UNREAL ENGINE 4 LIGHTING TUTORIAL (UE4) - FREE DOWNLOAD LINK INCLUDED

But like I said, it's the trade-off of greatly increased bake times. Number of indirect lighting bounces.
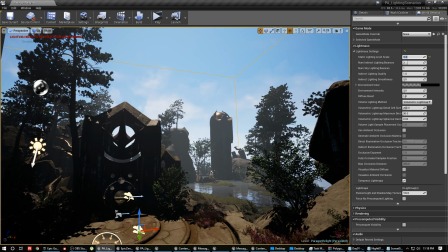So this is basically when the sun, say, hits the ground, and those photons will bounce off of the ground and give you that nice GI look to things. So right now it's basically calculating, by default it calculates 3 bounces. So the sun comes, it hits, and it bounces, bounces, bounces, and then stops.
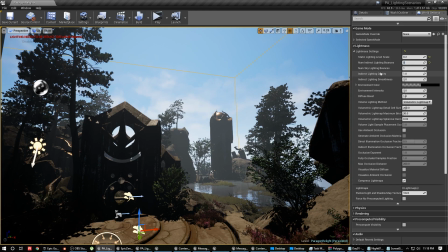I usually pump this up to something like 8 or 10. Apparently anything after 5, there's not that much of a extra cost. So we want this to look pretty good. We want the sunlight to be bouncing around, filling the scene. So we're gonna leave it that at 8. The number of skylighting bounces. So this is the skylight.
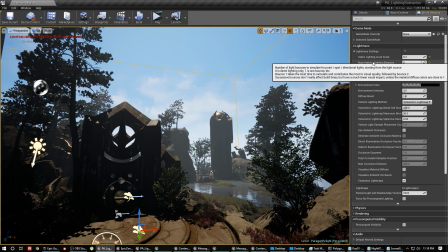So basically this one is for any lights in your scene, like your directional, point lights, spotlight, stuff like that. And this one pertains directly to your skylight. So that basically is the light that's simulating the dome of the atmosphere.
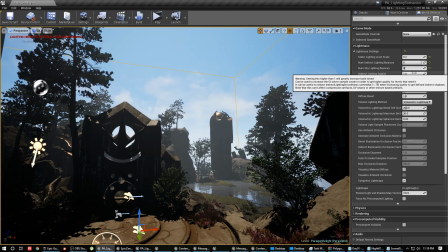It's pretty important. So we're gonna bump that up to like 8 as well. Indirect lighting quality. So this is the quality of your GI solution that you're getting put into the scene. You can bump this up to something like 2 or 3, or the higher you go, again, the longer your bake times. I usually leave it at like 1 or 1.5, or maybe 2 if it's like my final render of my scene that I'm gonna do a camera fly through. But a lot of times with screenshot or YouTube compression, it doesn't really make a huge difference. If you're doing really clean architectural renders and stuff like that, it probably would help. But for right now, we're just going to bump this up to 1.5.
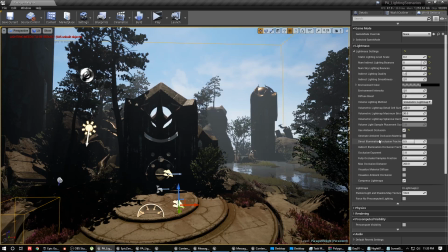And then the only other thing we're going to turn on is use ambient occlusion. So it's going to bake a lot of the AO into our light maps for our scene.
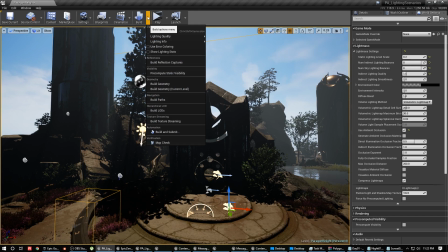And then finally, before we go to bake our lighting, if we go up here to the build options, for the lighting quality, You can see there's production, high, medium, and preview. A lot of times when I'm first roughing in my lighting, I like to just set it to preview and bake. It's a lot faster. You don't have to sit there for, you know, a long period of time waiting for your lighting to build to get a slightly more accurate result. It gives you a really, you know, basic indication of what the lighting will look like when you do a final bake. And you can use that to quickly iterate on your lighting without sitting there just waiting and waiting forever. For this case, I'm gonna bake it on high because I like all the settings I have set for it. And so yeah, then I would just go ahead and smash the build button. But because I don't want you to have to sit here waiting for it to bake for ages, I already have a baked version of this.
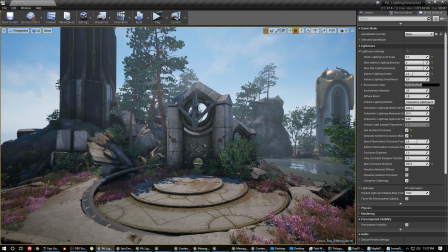After letting it sit there and bake and calculate all that lighting, you can see that our shadows are no longer super, super dark and there's not a lot of really high contrast to the scene. Now that the skylight's gone and done its job and really filled in the scene with a lot of nice GI. Same for the sun. That sun is also calculated into the GI solution.
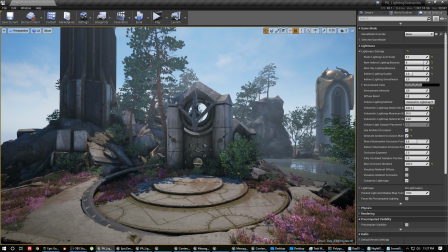So you got a lot of this nice warmth bouncing around, filling in your shadows, and giving everything a lot more of a realistic look.
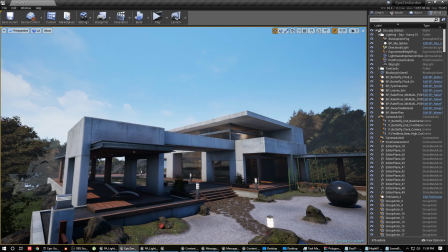So here you can see I've actually applied the same daytime lighting setting to the Epic Zen scene that you can get free from the marketplace in the example content.
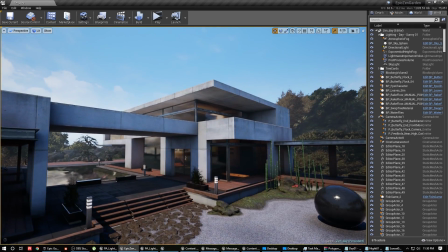And it's just a great architectural scene with a lot of concrete that provides a lot of opportunity for some really nice bounce light.
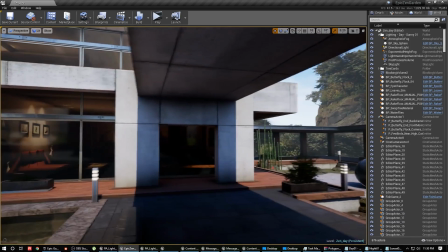So here you can see underneath the bridge, the sun's, you know, hitting this wall and this floor and bouncing up and really illuminating there.
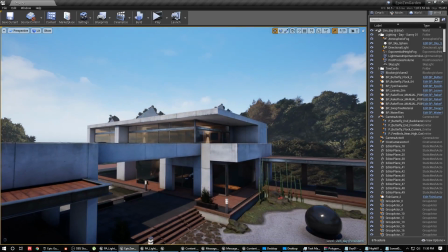Same for under this overhang here. And it's a great way to show off GI and the daytime lighting setup that I've created.
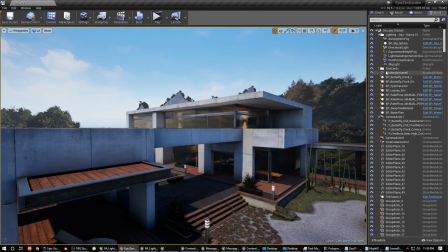So for this one, same thing, I just copy-pasted them in. The only thing I changed on it for the directional light, if I go into the details,
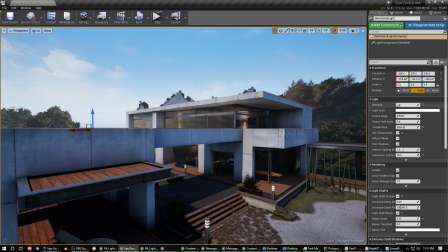I increased the indirect lighting intensity because I wanted even more GI from this light. So if you start to increase this number, I think by default on the preset I have it set to around 1.5, 1.6, something like that.
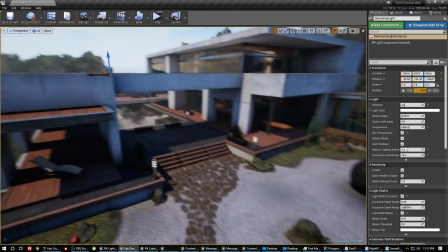I bumped it up a little bit just because I wanted a little bit more of that bounce sunlight in my shadows here.
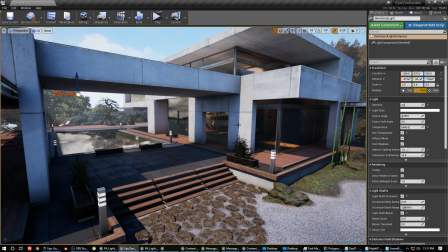And if you crank it up even more, you can start to look a little washed out and a little crazy, but play around with this number. It's a great way to quickly just add some extra bounce light into your shadows and really help alleviate some of the darker areas in your scene.
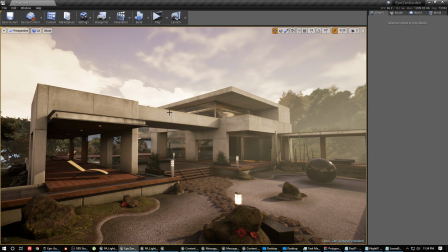And finally, here you can see I've used the sunset preset to give this exact same scene a totally different feeling to it in terms of the lighting.